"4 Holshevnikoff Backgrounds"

So I'll pull the desk in the office further away from the wall, or I'll take a chair and set it in the middle of the living room and set the subject there so I can isolate their lighting and then do my background work to get that kind of separation. And then I can start to give a sense of time of day or rake some interesting pattern across the background. Now, often when you're on location, you're looking to cut tree branches off of trees or take someone's mini blinds off their windows, and I'm kind of tired of doing that. So I came up with a system called window patterns, and I've been using these, and they're 6 Mylar patterns that you can use any kind of hard light instrument, an open face or Fresnel, and they're nice because they're very fast to set up, and then you just rake a light through it, and if the client doesn't like the look of a palm tree pattern, then you can switch it out to a Cucaloris or mini blinds or whatever you want, but it's very fast, and I think does very believable patterns for a location shoot.
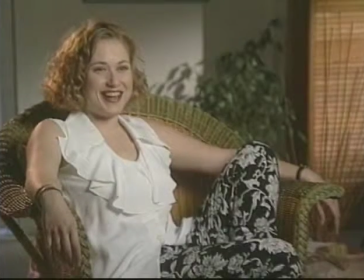In this first example with our subject Jolie, Holshevnikoff controlled the ambient daylight in the room and used only 3 lights to produce this attractive interview shot.
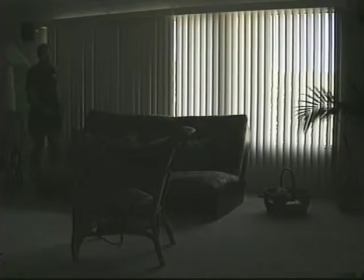To begin the setup, Holshevnikoff first closes the vertical blinds to reduce the ambient daylight in the room.
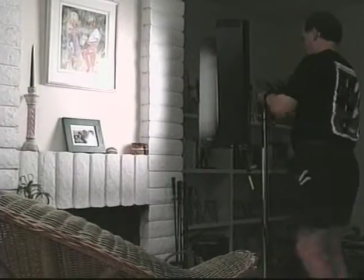To set up the main light source, a KinoFlow 2-foot 4-bank is secured to a C-stand and directed at the subject area.
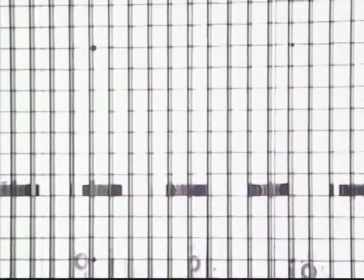Fitted with tungsten bulbs, the fluorescent source is set vertically and used with louvers for improved spill light control.
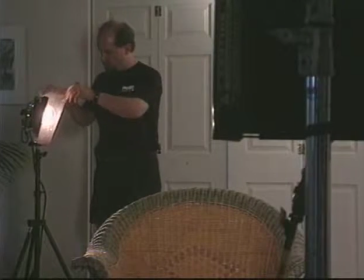To provide separation for the subject from the background, a 300-watt airy Fresnel is placed behind the chair opposite the key light.
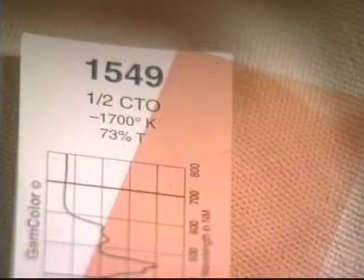To warm the color of the hair light, a single sheet of GAM color 1/2 CTO gel is attached to the barn doors of the light.
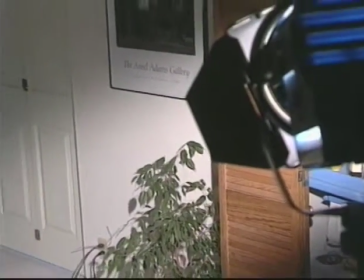To light the background wall and wooden shutters, a 650-watt airy Fresnel is directed at the background,
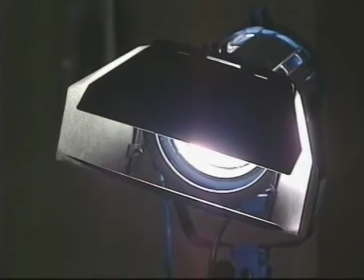and the barn doors are closed down and turned at an angle to control the lighting effect on the wall.
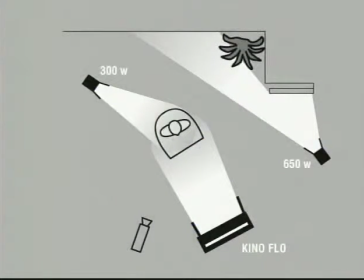A diagram of the lighting shows the placement of the subject's chair and the lighting instruments relative to the camera.
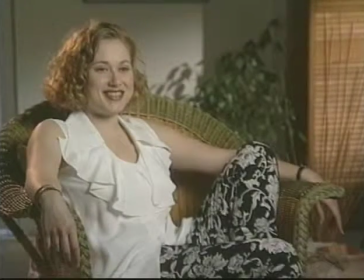A look at the final image of Jolie reveals the effect of all 3 instruments used in the shot.
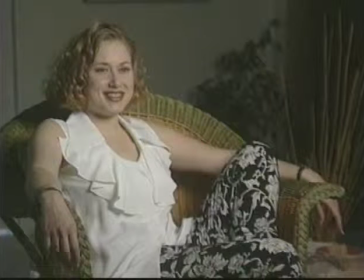By turning off the hair light and background light, we can see the level of control that the KinoFlow light provides. The background wall is dark relative to the subject brightness, which allowed Holshevnikoff to add a dramatic yet simple lighting effect to the background wall.
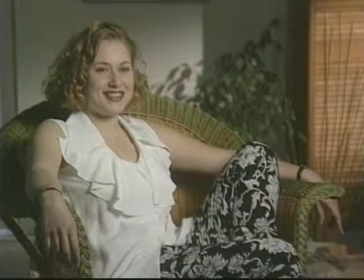The 650 Fresnel creates the effect of a shaft of sunlight. The placement of the light on the wall also serves to provide separation for the chair and subject from the background.
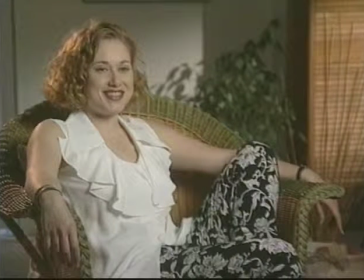The addition of the hair light creates further separation for the subject and visually balances the image with the bright wooden shutters at frame right.
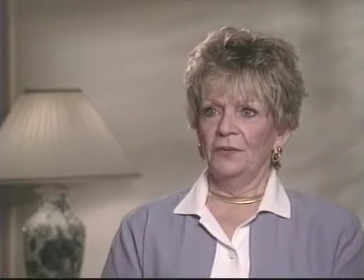This location interview also benefits from two types of light control. By controlling both the ambient daylight and the spill light,
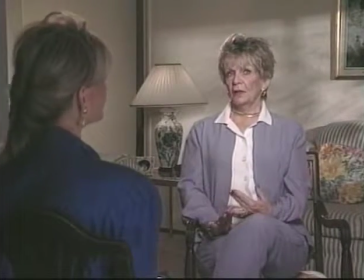some simple background lighting techniques were used to add a dramatic flair to the interview.
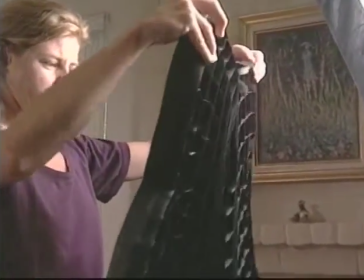To begin the lighting for the main subject, a soft grid is opened and then attached to the front of a small camera light bank.
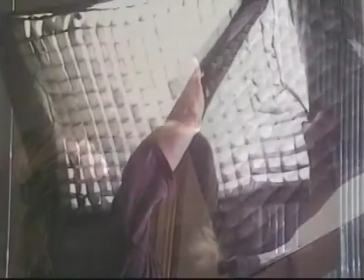The grid easily attaches to the front of the light bank and turns the light bank into a very directional soft light source.
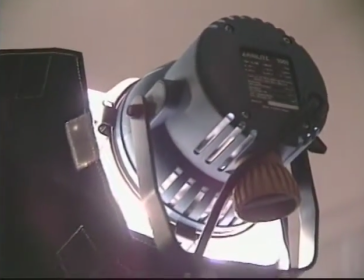A 1,000-watt airy open-faced instrument is attached to a speed ring at the rear of the light bank.
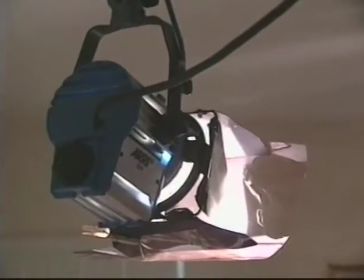To provide separation light on the subject's hair and shoulders, a 300-watt airy Fresnel is secured to the arm of a C-stand.
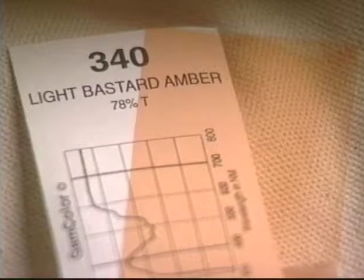A single sheet of GAM-color light bastard amber gel is attached to the barn doors.
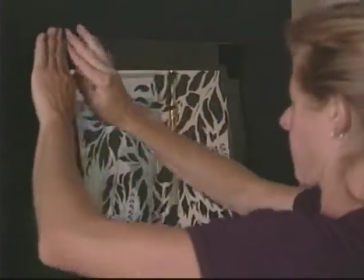To add interest to the main background wall, Camaro window patterns are set up on a small light form frame.
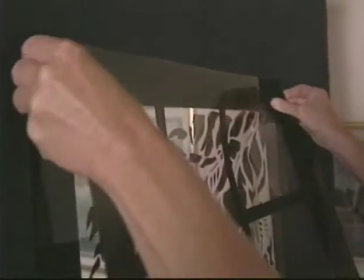For this shot, 2 of the durable mylar patterns are attached to the black donut fabric.
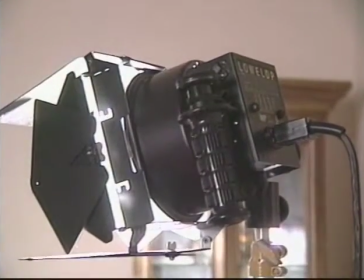Behind the window pattern is a 1,000-watt Lowell DP light. The light is turned on and the pattern is projected on the wall behind the main subject.
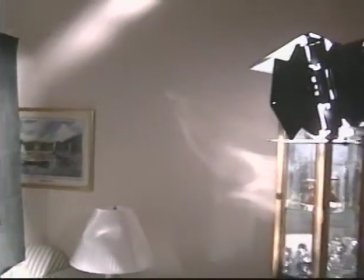Holshevnikoff selected an open-faced instrument for a softer pattern effect on the wall.
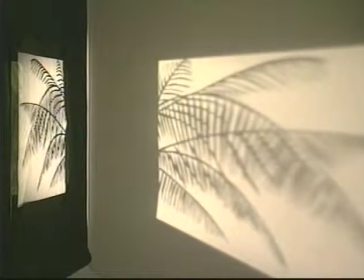Camaro window patterns are a portable shadow casting system that can be used with any hard
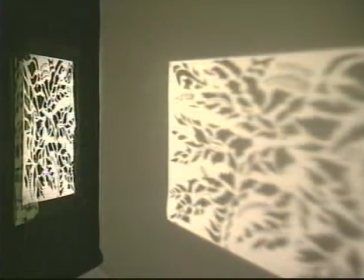light source to create realistic window patterns and tree branch effects on your backgrounds.
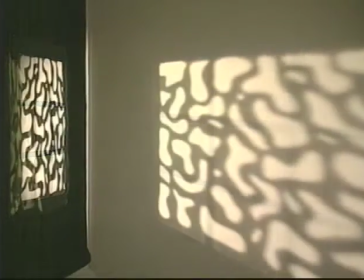The different patterns can be used individually or combined for a variety of effects.
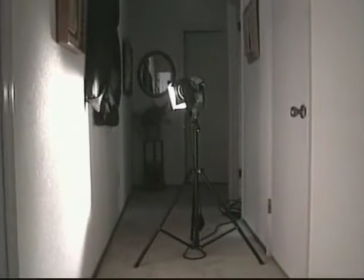To create light in the hallway behind the main wall, a 300-watt airy Fresnel is bounced to create an ambient hall light.
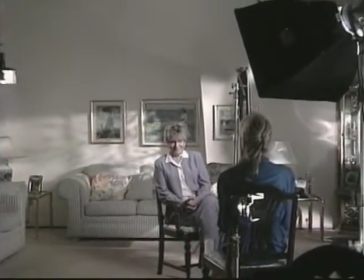With the window blinds in the room closed to remove ambient daylight, the tungsten lighting setup for the main subject is complete.
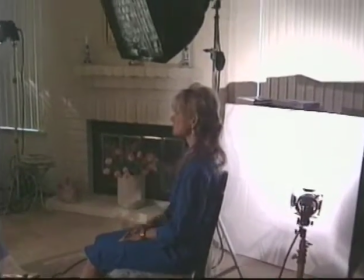To provide some light for the reporter's shoulder and hair, a 250-watt Lowell Pro light is bounced off a white bounce board.
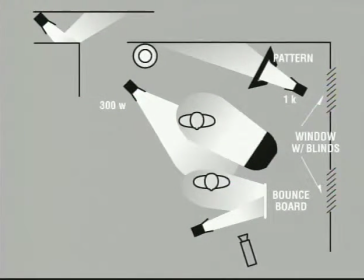A diagram of the lighting setup also reveals the camera placement and the windows in the room.
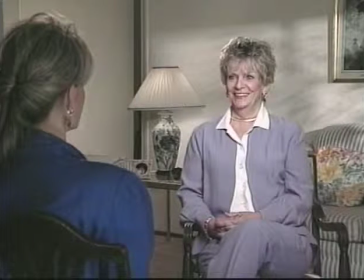The final over-the-shoulder shot shows the effect of controlling both the ambient daylight in the room and the spill light from the main light source.
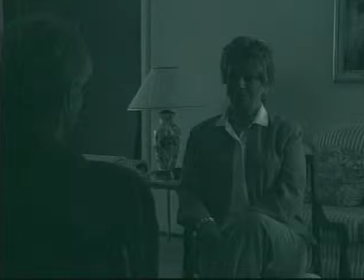This image shows the effect of the ambient spill light from the windows in the room. With no other lights on, we can see the blue color of the daylight spilling into the room.
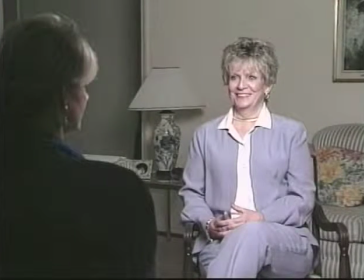With the window blinds closed, the main light source is turned on without the soft grid on the light bank. Without light control on the soft key light source, the background wall is washed with light and there's little hope to generate an interesting background lighting effect.
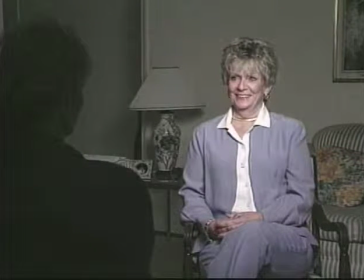The addition of the soft grid controls the spill light on the background wall and reduces the brightness of the wall so that a background lighting effect can be used.
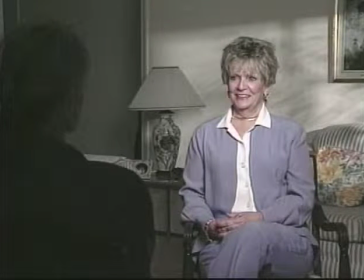By turning on the background window pattern effect, good separation is achieved between subject and background,
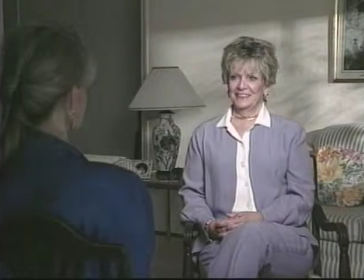and dramatic interest is also added to the shot. The addition of the 250-watt Pro light directed at the bounce board provides sufficient,
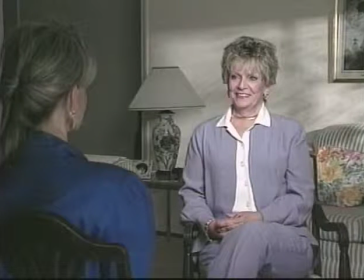soft, natural-looking light on the reporter in the foreground of the shot. The 300-watt separation light adds nice highlighting to the hair of both subjects in the shot,
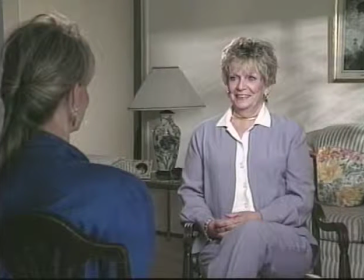and the second 300-watt Fresnel illuminates the hallway with a warm glow of the light brown carpet in the hall.
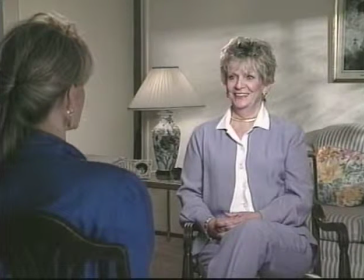Finally, the practical lamp is turned on to bring more interest to the background area. To control the brightness of the table lamp, the light was routed through a small inline dimmer and dimmed down to an appropriate level.
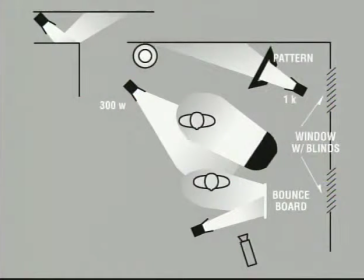Another look at the diagram reveals the placement of each lighting instrument in the setup.
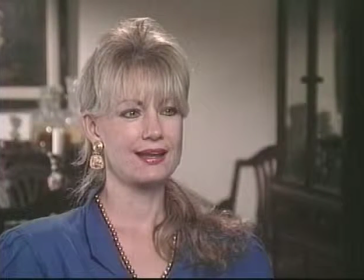A quick look at the reverse angle shot of the reporter gives us another example of just how important light control can be.
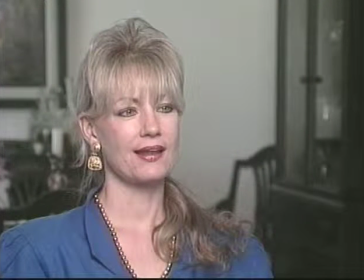Without the use of the soft grid on the light bank, and with the ambient daylight on the background wall, the background becomes too bright and much less interesting.
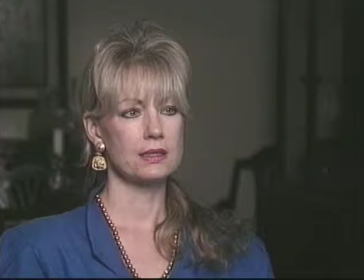By eliminating the daylight and by controlling the spill light with a soft grid, the background falls to near darkness. This type of light control on the background allows you to then use light to illuminate only those areas that you choose.
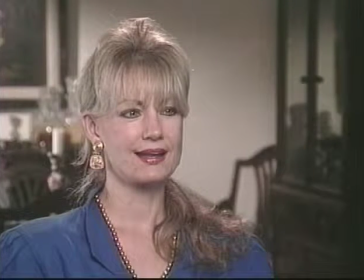The final lighting effect adds visual interest, but does not draw the attention away from the subject.
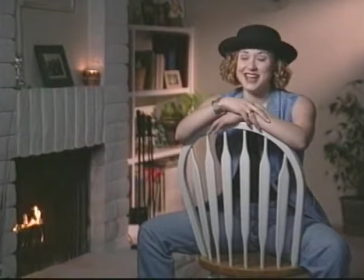This interview was shot during the middle of the day. Once again, by controlling ambient daylight on location, your background lighting can create a sense of time and mood.
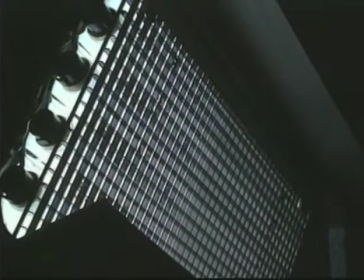The main light source for this interview with Jolie is the KinoFlow 2-foot 4-bank.
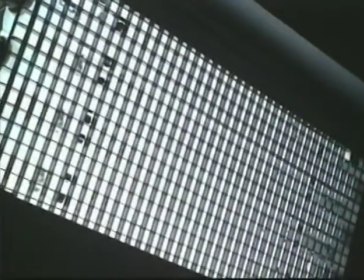Set horizontally with the louvers,
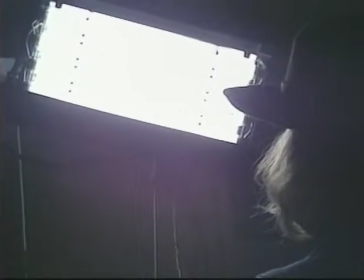the soft light source provides the subject with an attractive key light without contaminating the background and fireplace areas.
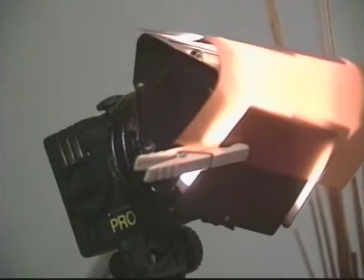Below the subject, at the base of the fireplace, a 250-watt pro light is directed at the subject's face.
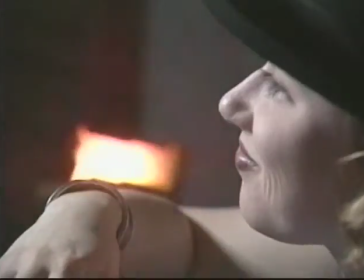A small piece of GAM 1050 frost and full CTO gel are clipped to the front of the light.
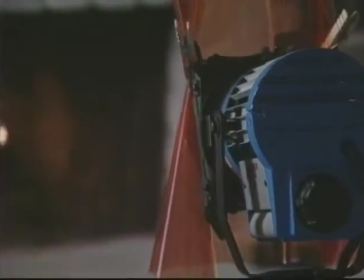Behind the talent is an airy 300-watt Fresnel that also has a sheet of full CTO gel clipped to the barn doors.
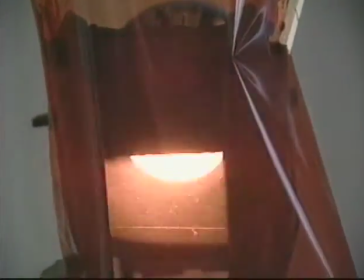Both the Fresnel and the Pro Light are used to create the feeling of flickering firelight.
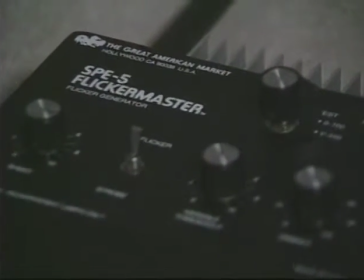Both lights are being controlled by the GAM SPE5 Flicker Master.
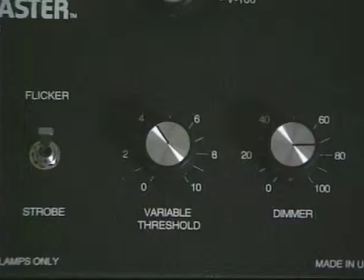The Flicker Master is a variable dimmer and random flicker generator that can power up to two 1,000-watt tungsten lights.